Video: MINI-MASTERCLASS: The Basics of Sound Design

The importance of sound in video and animation is often easy to overlook until you really hear what you're missing without it. It's been said that sound is 60% of video, if not more, and the only thing you have to do to realize this is watch a movie with the sound off and try not to die of boredom. But how can the everyman utilize the techniques and skills of a professional sound engineer? Well, I'm so glad you asked that question because that's what we're about to talk about.
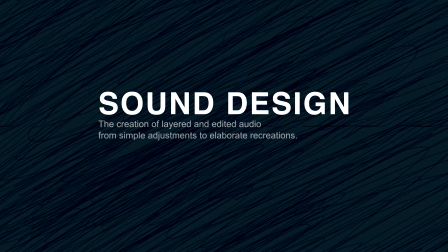Sound design is the creation of layered and edited audio from simple adjustments to elaborate recreations.
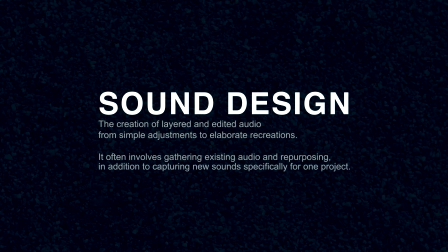It often involves gathering existing audio and repurposing it, in addition to capturing new sounds specifically for one project. Simply put, if you've added sound into a project's timeline or even adjusted the volume of a track, you've contributed to its sound design. Let's take a look at this animation.
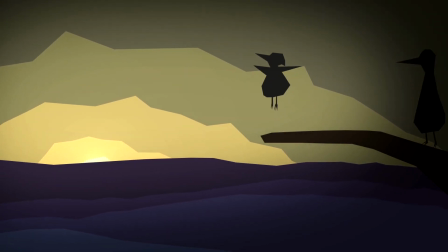Okay, it's kind of cool, got a geometric style, it's got a bird, but feels kind of empty.
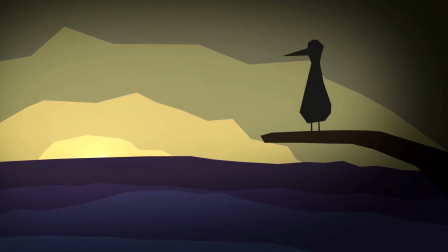So let's add a few sound effects to accompany the only two moving pieces in the animation.
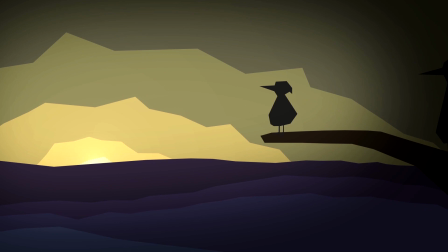Instantly, it feels way more alive. Now let's keep this up, adding sounds wherever there is motion, and maybe some custom music.
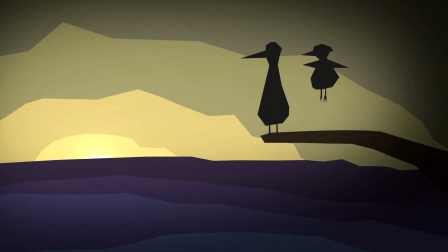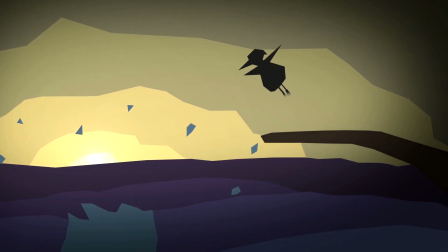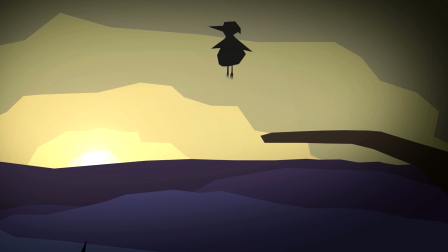There really is no visual substitute for good sound design. Everything has a more clear purpose, and every moment has a much more lasting, immediate impact. When you watch a video with no sound, you feel an emotional disconnect, like you're not really a part of that world.
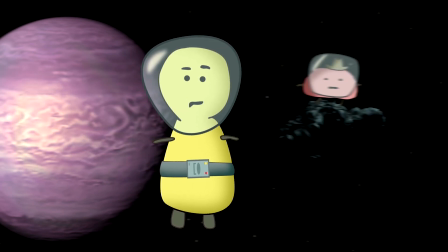Adding proper sound design brings that scene to life by telling your brain that what you're seeing is valid.
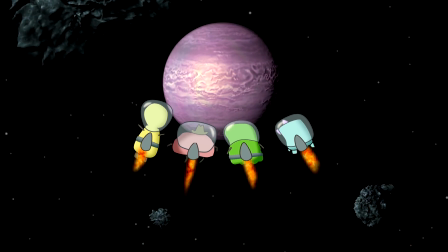As soon as there is a prominent action on screen that is not accompanied by an appropriate sound, our brain instantly knows that something is off. Rather than feeling like we're actually there, it feels more like we're watching something through a distant window. Like a stalker. Sounds in video can fit into one or more of these categories: music, dialogue, and Foley.
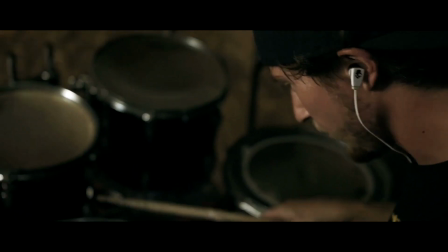Music that is supposed to be part of the set sounds different than musical scores, often including reverb, filters, etc.
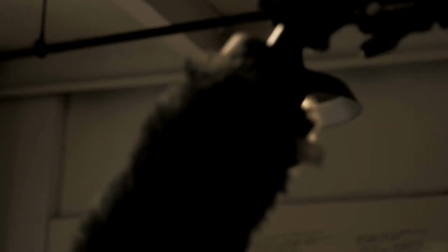Dialogue in live-action films is quite often re-recorded after production using ADR,
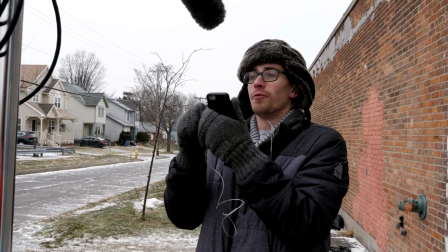or automated dialogue replacement, so it can be isolated and mixed more effectively than the sounds captured on set.
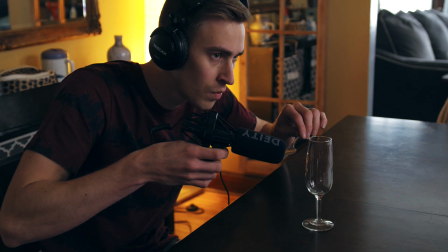Foley is the creation of sound effects to match what is seen on screen.
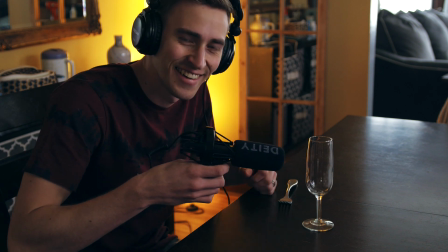These sounds don't ever have to be exact, but they do have to be believable so as not to distract from the emotion of the scene.
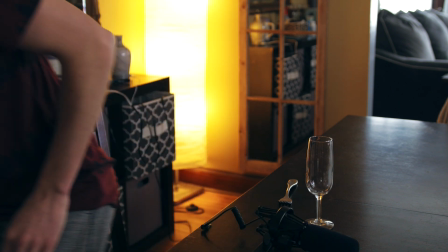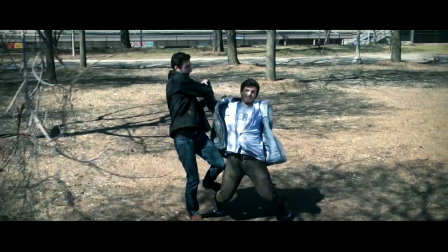Diegetic sound is anything implied to be emitted by what is visible on screen and thus heard by the characters in the story, therefore the audience.
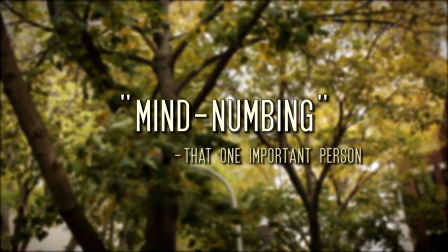Non-diegetic is sound that is not pretending to be a part of the world we see,
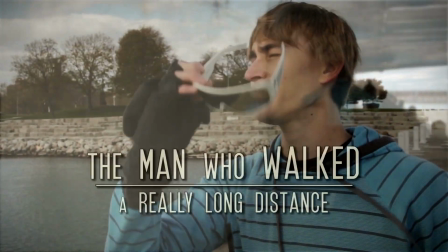and is rather used as a traditional storytelling tool such as a musical score or a voiceover narration.
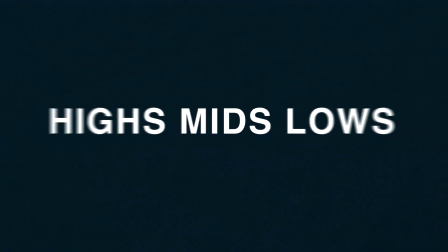Every natural sound gravitates toward a certain frequency range at any given time.
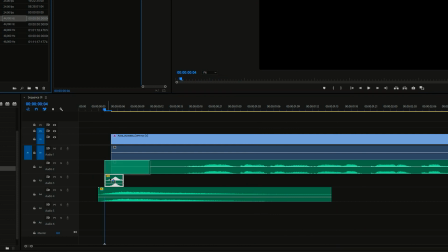By identifying this frequency area, you can arrange multiple sound effects together without them sounding muddy.
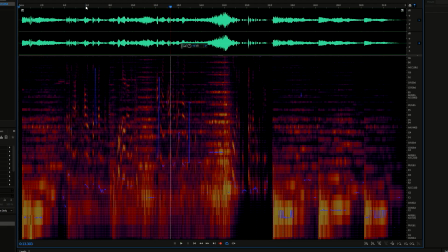For those unfamiliar, frequency and pitch are basically the same thing, as they are just different ways of addressing sounds,
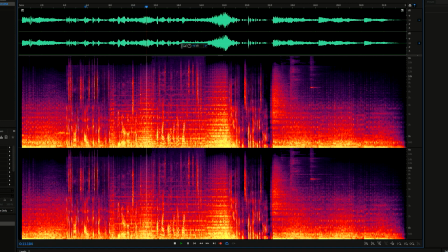where pitch describes how high and low something sounds to our ear, frequency describes the actual audio waves as it travels through space.
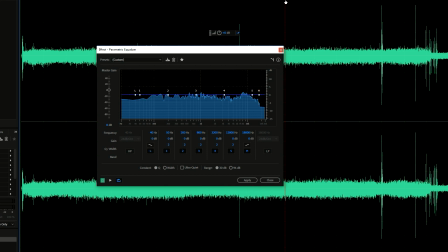Low sounds have a deep rumble and are heard more through subwoofers than standard speakers.